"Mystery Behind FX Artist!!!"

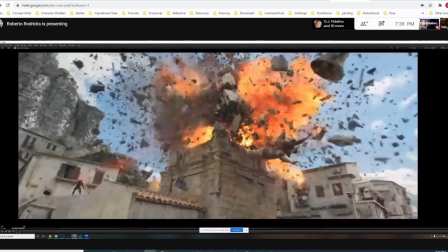3:57 so i so i understood what it's going to look like i understood the timing i understood the animation i understood the feel of
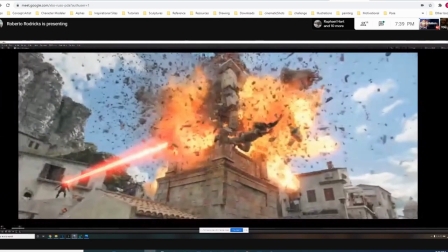4:04 the shot before so i didn't start from scratch like some of the other shots i'm going to show you later on like in jumanji when it's completely CG,
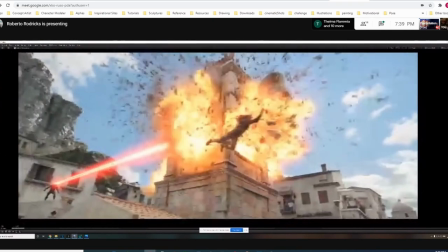4:12 so everything's a computer. So from the get-go, I had a really good understanding of, okay, we want more, but you've got a base to go on.
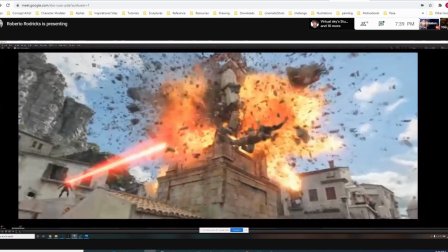4:19 So for instance, you probably don't even see, but like this rock here, this one, I actually hand-animated that.
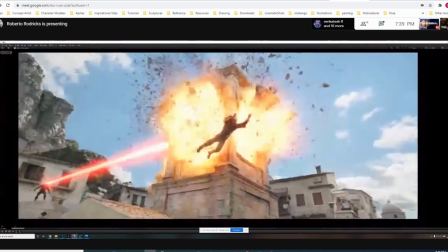4:26 So they were like, oh, we really want a big rock going across. So I was like, okay, obviously I'm not going to do that in a simulation because it's just complete overkill.
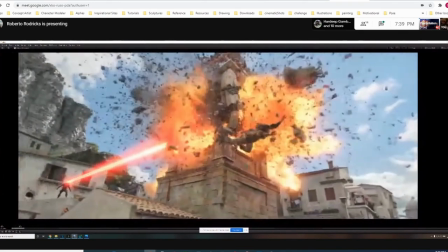4:33 So I ended up just hand-animating that one rock, and then Comp got some nice wispy fire that comes out of it.
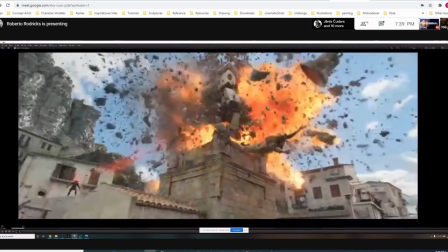4:39 And it just sold it instantly. Like, you wouldn't even think that was CG unless I told you. Yeah.
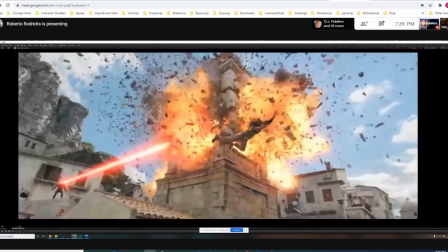4:46 That looks pretty cool. So, okay. So, shot like this. So, you did the animation effects on the smoke and fire as well.
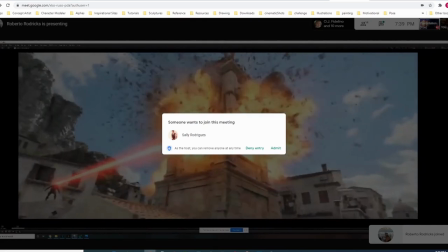4:53 So, you were responsible for the entire shot. Yeah. Apart from, like, all this laser beam, like, all of this stuff here.
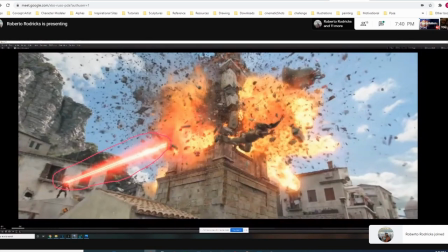5:01 That was somebody else. Oh, nice. But, yeah. In terms of, like, all the other effects stuff, then, yeah.
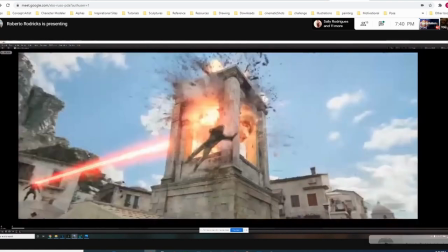5:07 It was pretty much me. completely oh nice that looks pretty cool man cheers
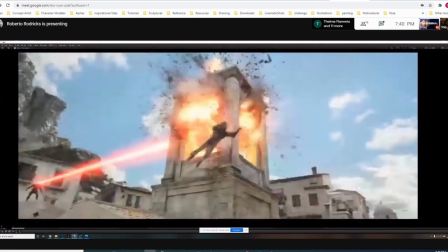5:13 dude it was a lot of fun okay let's move on to the next shot fantastic
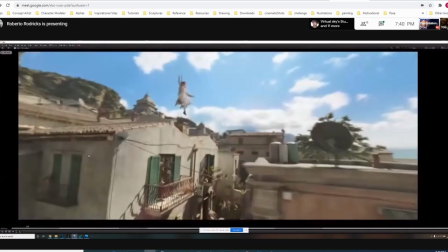5:18 so this one um this was really really fun my
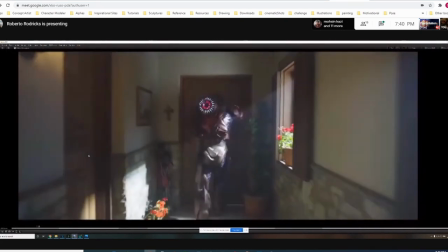5:23 whole experience on aquaman was really fun they basically just told me like okay we've
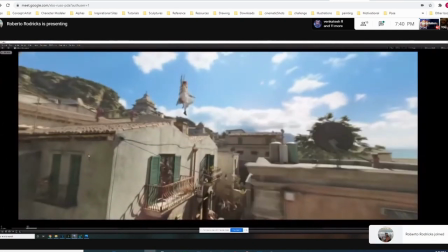5:28 got all of these shots it was a really really small team at the time because um christopher robin was in the studio as well, Winnie the Pooh.
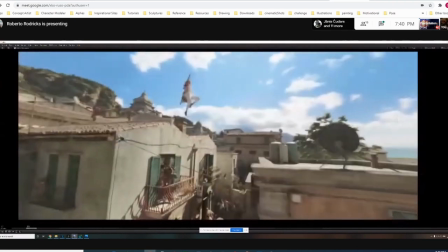5:35 So all our efforts were actually on that at the time. So there was like four people on this.
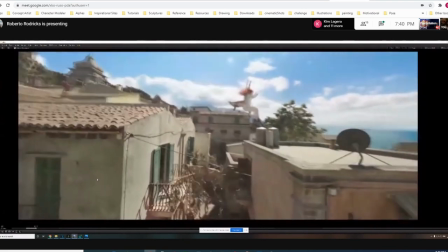5:43 And yeah, they gave me this shot. And so all of the door and like all of this stuff here, there wasn't anything there.
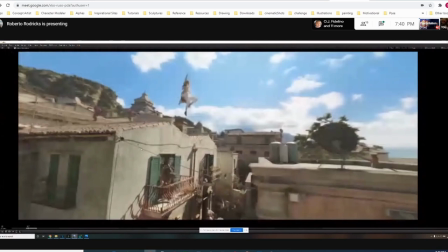5:52 So it's pretty much all CG. And so I think some of these bits here were animation.
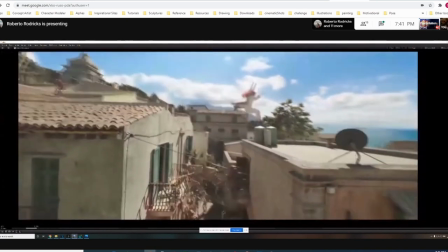6:01 So I understand the timing because it was like three of these shots that look like this so they had to do continuity so um so
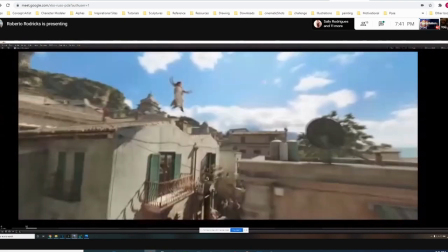6:09 they would give me those and then i would just like strap everything so all the glass additional uh pieces of wood i'd strap that all to the animation
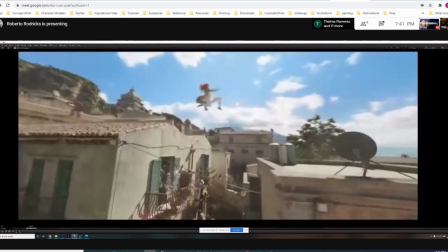6:16 and that would give me the feel of him actually breaking through it
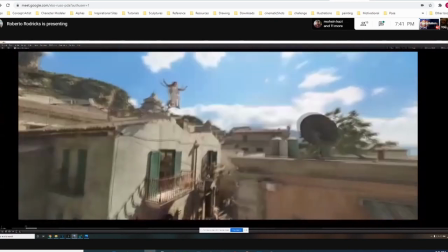6:22 nice so the animation was done by the animation team so they give the geo to you then you do the effects right so
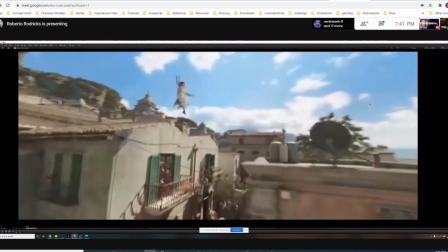6:29 i also see there is like you know three or four elements which are combined in that shot like so there is like the rails you know the glass and the
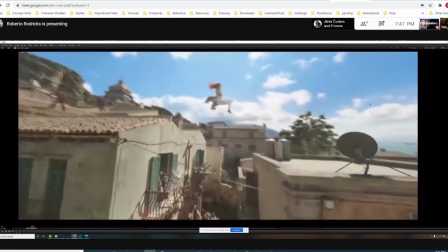6:36 door so yes like how do you approach it like if there is like different elements in the shot
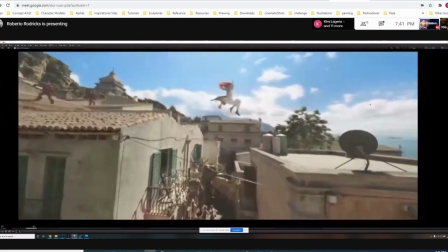6:41 um for something like this i guess i'll go with like the heaviest
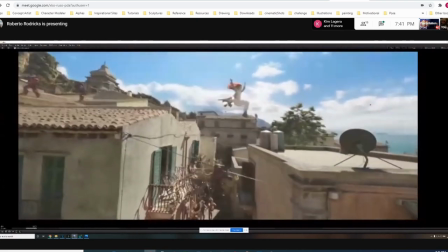6:46 stuff first right because light stuff's just going to bounce off um bounce off hard stuff like real world physics so um so
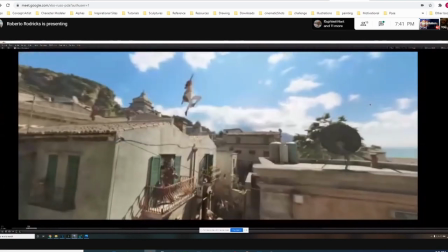6:55 like the rails is really really heavy but i think that was all taken by animation so it was a few years ago since i've done this shot but
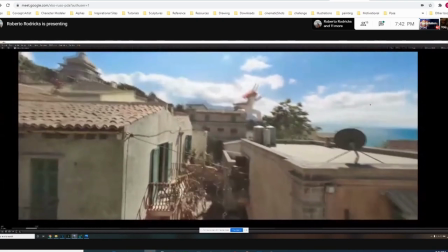7:02 all my stuff as long as i use that as a collider against all the heavy stuff then it's just going to work right yeah it's
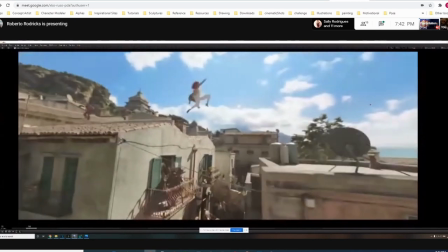7:08 like if that door actually broke with the rails so i wasn't really worried about half the
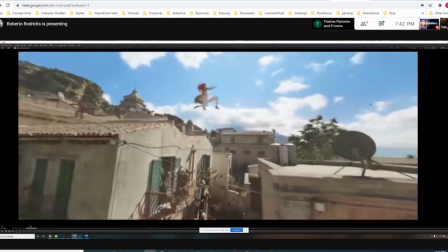7:13 stuff i was just worried about making the glass and the wood look good and worry about the rest of it
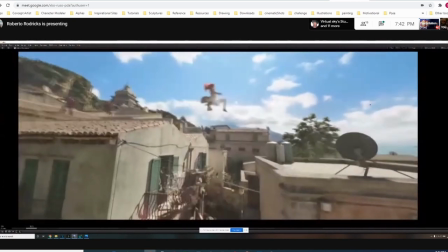7:17 later yeah it does look realistic you know wow
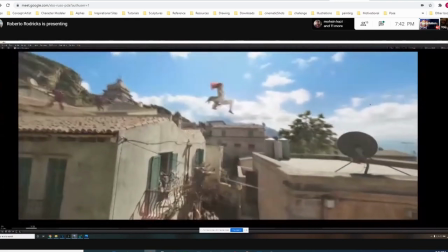7:22 it looks pretty cool thanks dude yeah okay
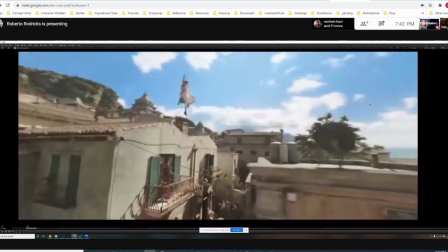7:27 let's uh move on to the next shot yeah sure
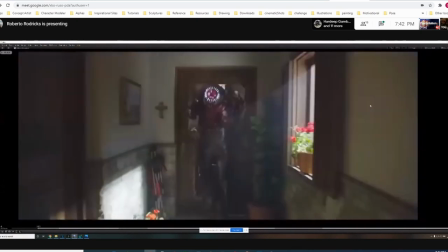7:32 so yeah this this guy runs through a load of doors and stuff so um i was oh two six